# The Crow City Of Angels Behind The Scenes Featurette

I was very keen with this movie that it would not be the crow too or a crow too as such this would be the crow city of angels and that was very important to me in terms of my philosophy about how to make the film. First thing I said when I came on this project or one of the first things was that I wanted to move it out of Detroit because I felt it was important the very beginning of the film to establish that we were telling a different story so the only link between the first film in this film is Sarah who is now an adult and what we did is we decided to have Sarah kind of running from her past
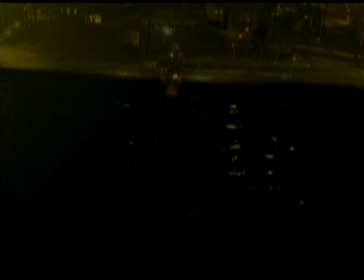12:56 and so she's moved as far away as she can go metaphorically she's gone to the edge of the sea to the City of Angels to kind of escape
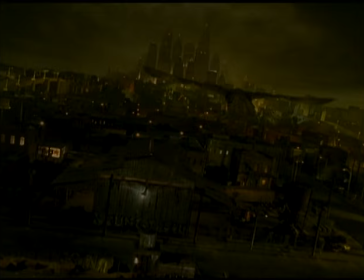13:03 her past But of course, her past ends up following her.
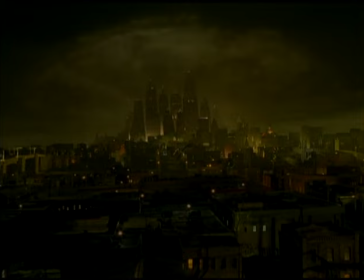13:07 And so the City of Angels is our metaphorical Los Angeles in the same way that the first movie, the city of the first film wasn't really Detroit. So for all these kind of key, symbolic, potent icons, we decided we wanted to use different symbols. We decided that we would have this character ride a motorcycle because it seemed like motorcycles were just kind of something that is very Los Angeles whereas cars are something that's very Detroit so we have a lot more motorcycles in this film and the customer came over this amazing coat which when Ash takes
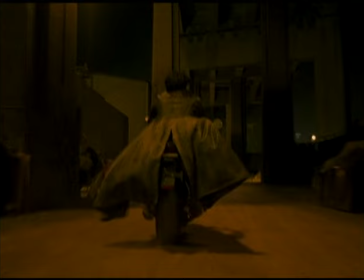13:43 off down the street on his bike the tails of the coat kind of fly out like the wings of a bird and it's this great metaphor. We even talked about in the first film Eric Draven crawls out of the ground when he comes back to life and we
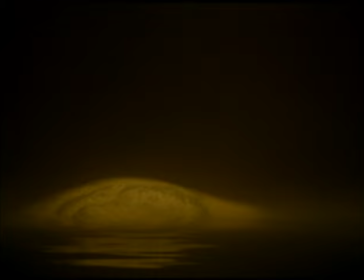13:57 decided that in this film he would even come out of the water that it would be a different kind of birth because I love the idea of water I learned to
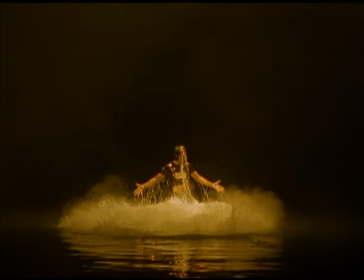14:03 dive because I I see it as being a this idea of falling into yourself if you like because the whole movie exists in sleep in dreams and nightmares we
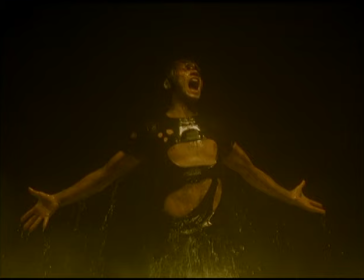14:10 wanted to create that internal feeling so that was hence the idea of water I use the crowd with the day of the dead at
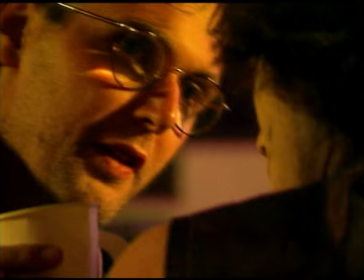14:18 the end it's like it's like water as far as I can see It's like a dream, but also you're one of them as well.
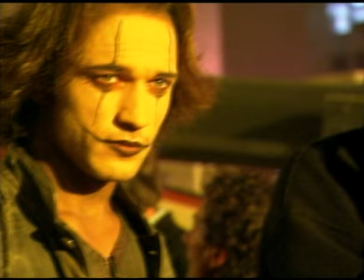14:26 You're a freak. You're a fucking freak. It's like looking into a big mirror of yourself.
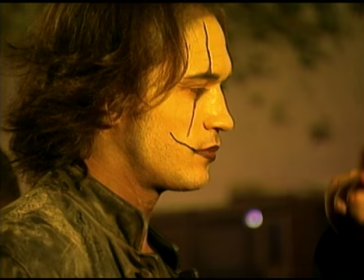14:34 Death. You are death, and it's drunk. You're drunk in your death. You have to be drunk.
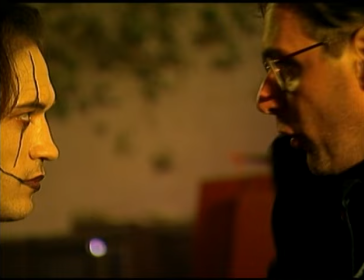14:39 And then this music built, this music built, this psychedelic sort of thing. So it's the things that you can see when you fall, it would be amazing.
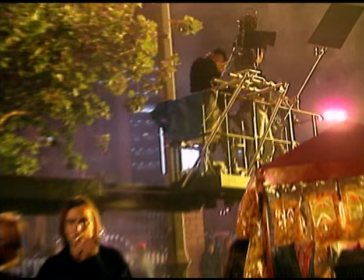14:46 Okay, everybody moving!
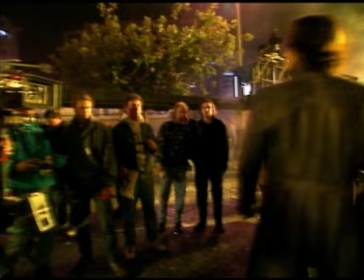14:53 Okay, go Vincent. Action!
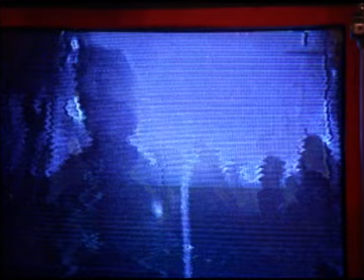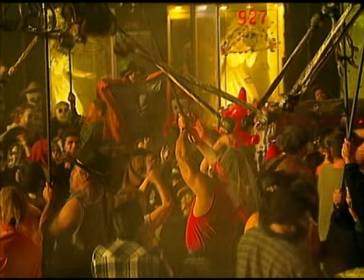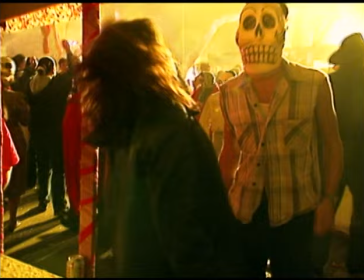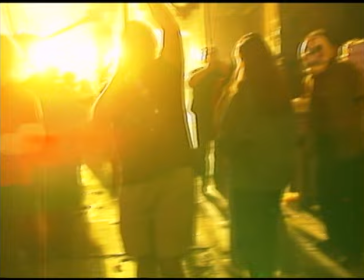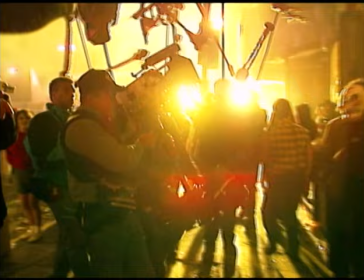15:16 Oh, shit.
Graffiti in L.A. is so familiar, like in all cities, so what we decided to do was to remove graffiti wherever we saw it and replace it with our own. So very early on, I contacted a designer called David Carson, who designs a magazine called Raygun. And one of his kind of design obsessions is how far can you push legibility and how far can you advance the typography to the point where people can just about read it and get it. And at the same time, I was looking at 60s Chicano gang graffiti, 60s, 70s kind of prairie, where it had developed to a point where it really was illegible. It was its own codified language, so I got him together with this reference material that I found, asked him to design a typeface. And he came up with something really fast that was absolutely appropriate, that based on some kind of alphabet, every now and again you can recognize a letter.
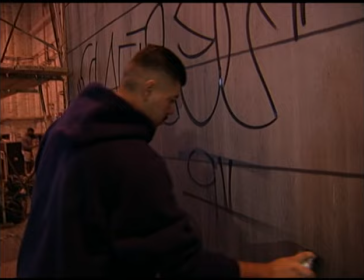16:17 And then what we did was pass it on to this local tagger called Ricardo.
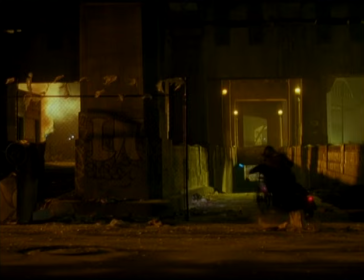16:21 On the whole, he single-handedly went into areas, you know, 300 feet of a running concrete bridge...